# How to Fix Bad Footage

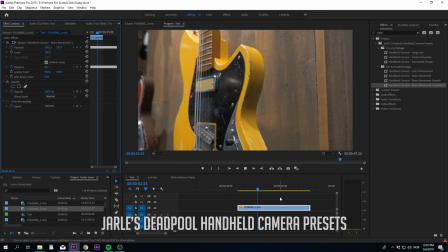You can either add camera shake presets like Yale's Deadpool preset, which is free online
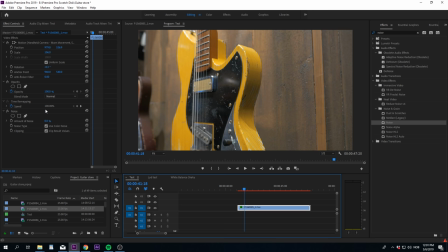But if you want it to be static, you can add some noise to make it a bit more like video. I Then suggest unclicking color noise
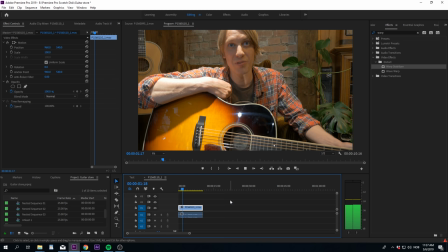Sound a very important aspect of filmmaking which can create a lot of frustration in posts if captured badly on set Okay,
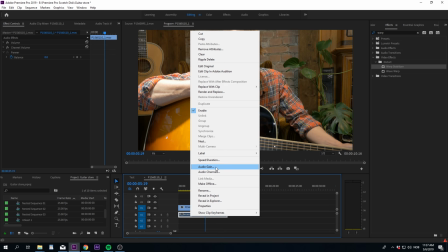start by adjusting up the volume I recommend right-clicking the sound and press audio gain by
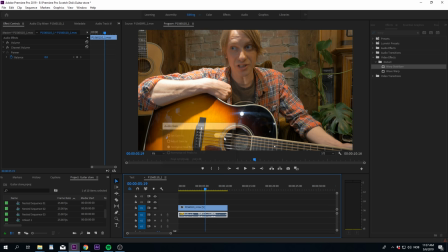setting the normalize max peak to zero You can automatically gain up the volume without distorting the sound As you can hear we got some background noise Premiere Pro has a built-in denoiser which you can try first our mystical editor used this effect to remove the background noise
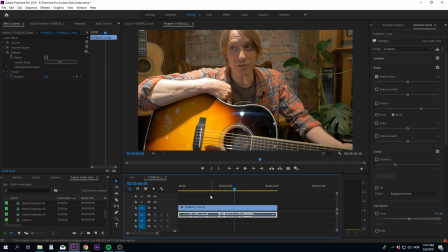You should however be careful adding too much of the denoiser as the sound gets quite robotic. Try adjusting it until you are happy. In this shot the denoiser didn't remove the drill in the background. And one of the reasons for that is that the drill has almost the same sound frequencies as the talent's voice.
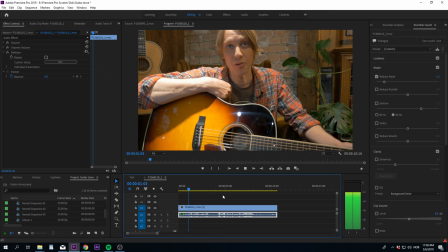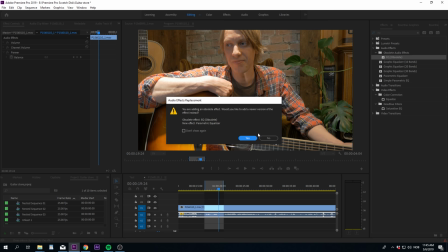Another trick is to use an EQ. This is a great tool you find in about every editing and sound software.
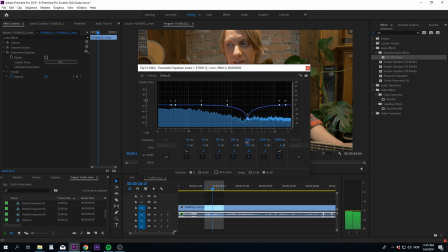Try to find the frequency of the noise and drag it down. Again, if the noise is in the same frequency as the talent's voice, it can be very hard to fix. So you just got to try.
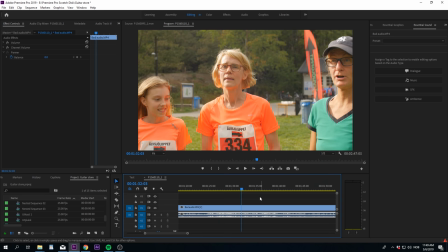This is another shot where you both got music playing in the background and a rumble from the wind. The rumble from the wind has a low frequency, so by using the derumbler we can remove it without affecting the talent's voice.
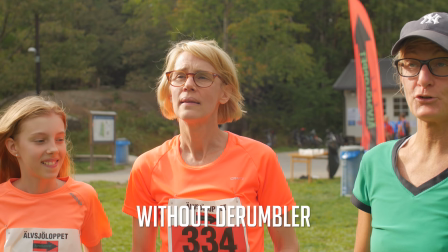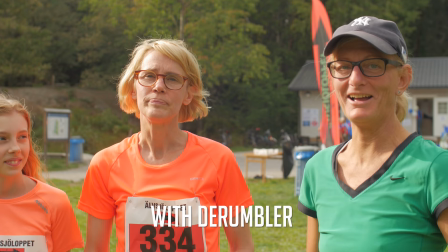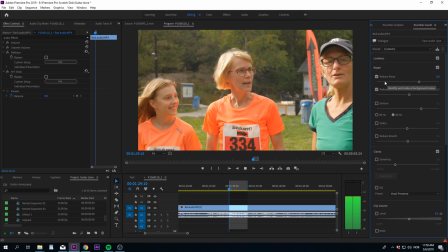Since the music is almost in the same frequencies as their voices, it will be hard to remove it completely.
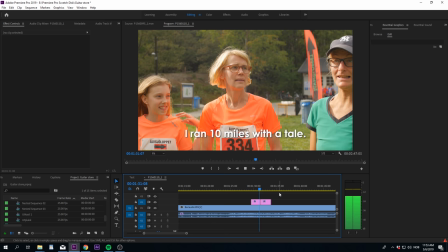So if the sound of the voice is quite poor, it helps a lot to add subtitles.
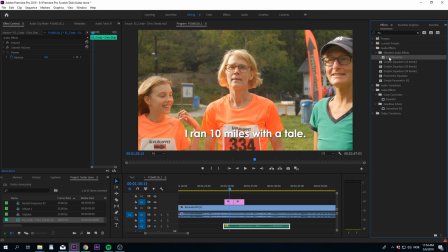You can also add some background music to hide that you have been using the denoiser.
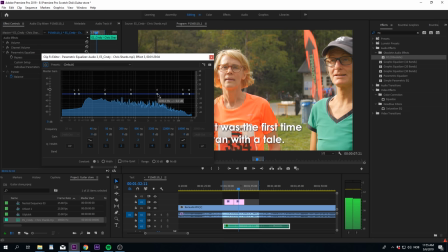Just remember to use the EQ to lower the frequencies of the music that is in the same level as her voice.
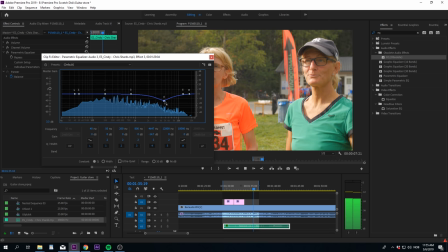Then you will avoid that her voice drowns in music.
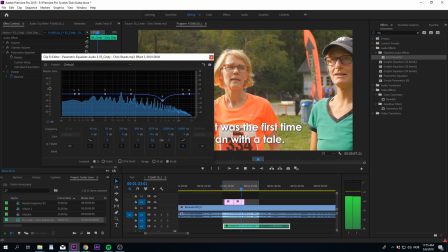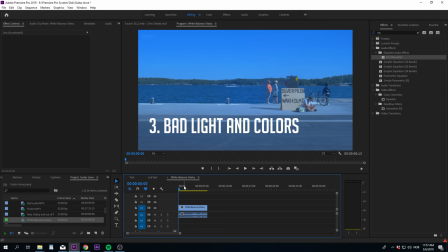Bad light and colors. Shooting in wrong white balance is a common problem. Again, we have a shot made by one of our patrons. Okay, let's first stabilize it as we did earlier with the warp stabilizer. This time I'm also going to choose static shot to make it look it was shot from a tripod.
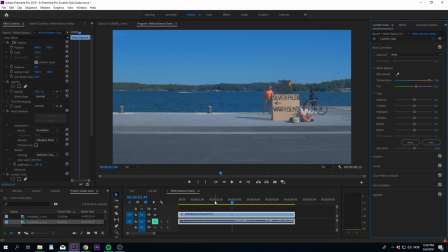Now let's do some color correction. Go into Lumetri Color and choose the white balance selector. Click on something that should be white in the frame.
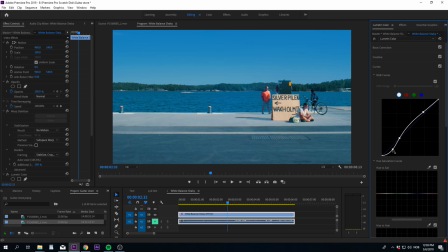Then the colors adjust itself automatically. To make what is white, white.
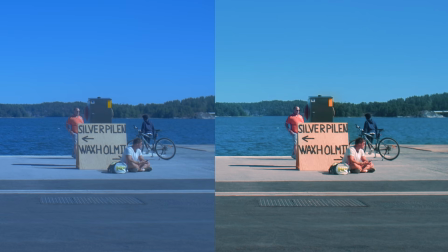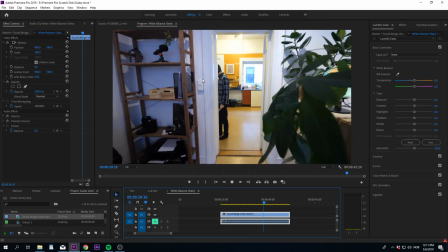This is another typical white balance issue. We have two rooms and they have two different color temperatures.
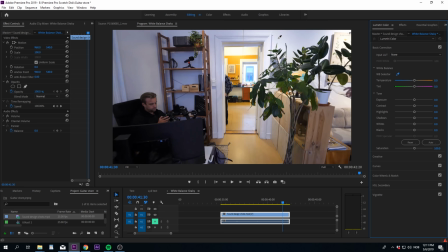If we try to adjust the white balance with a white balance selector, one of the rooms will always get wrong colors.
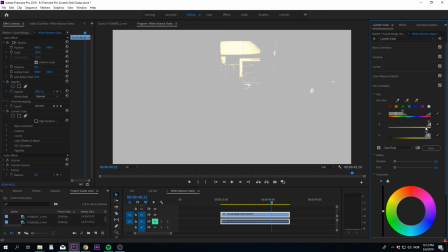So, we want to use something called HSL secondary in Lumetri Color. Use the color selector and click the yellow greenish light we want to make whiter.
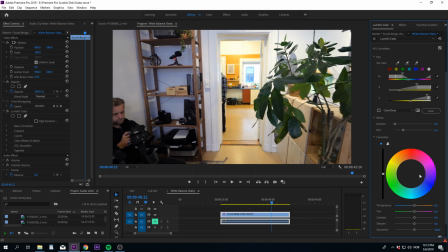Adjust the selection and make the selection a bit blurry. Now drag the color to the opposite direction of yellow.
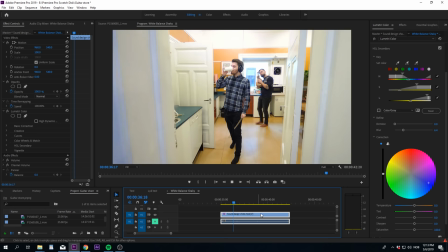We are now only adjusting color of the yellow greenish light which didn't look good.
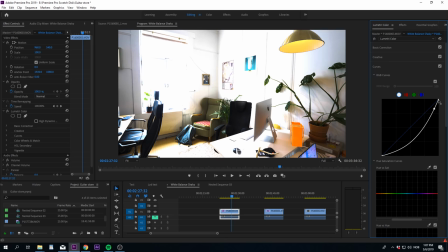Okay, overexposed shots. If you are lucky you can use the lumetri color to fix this. Drag down highlights or use curves.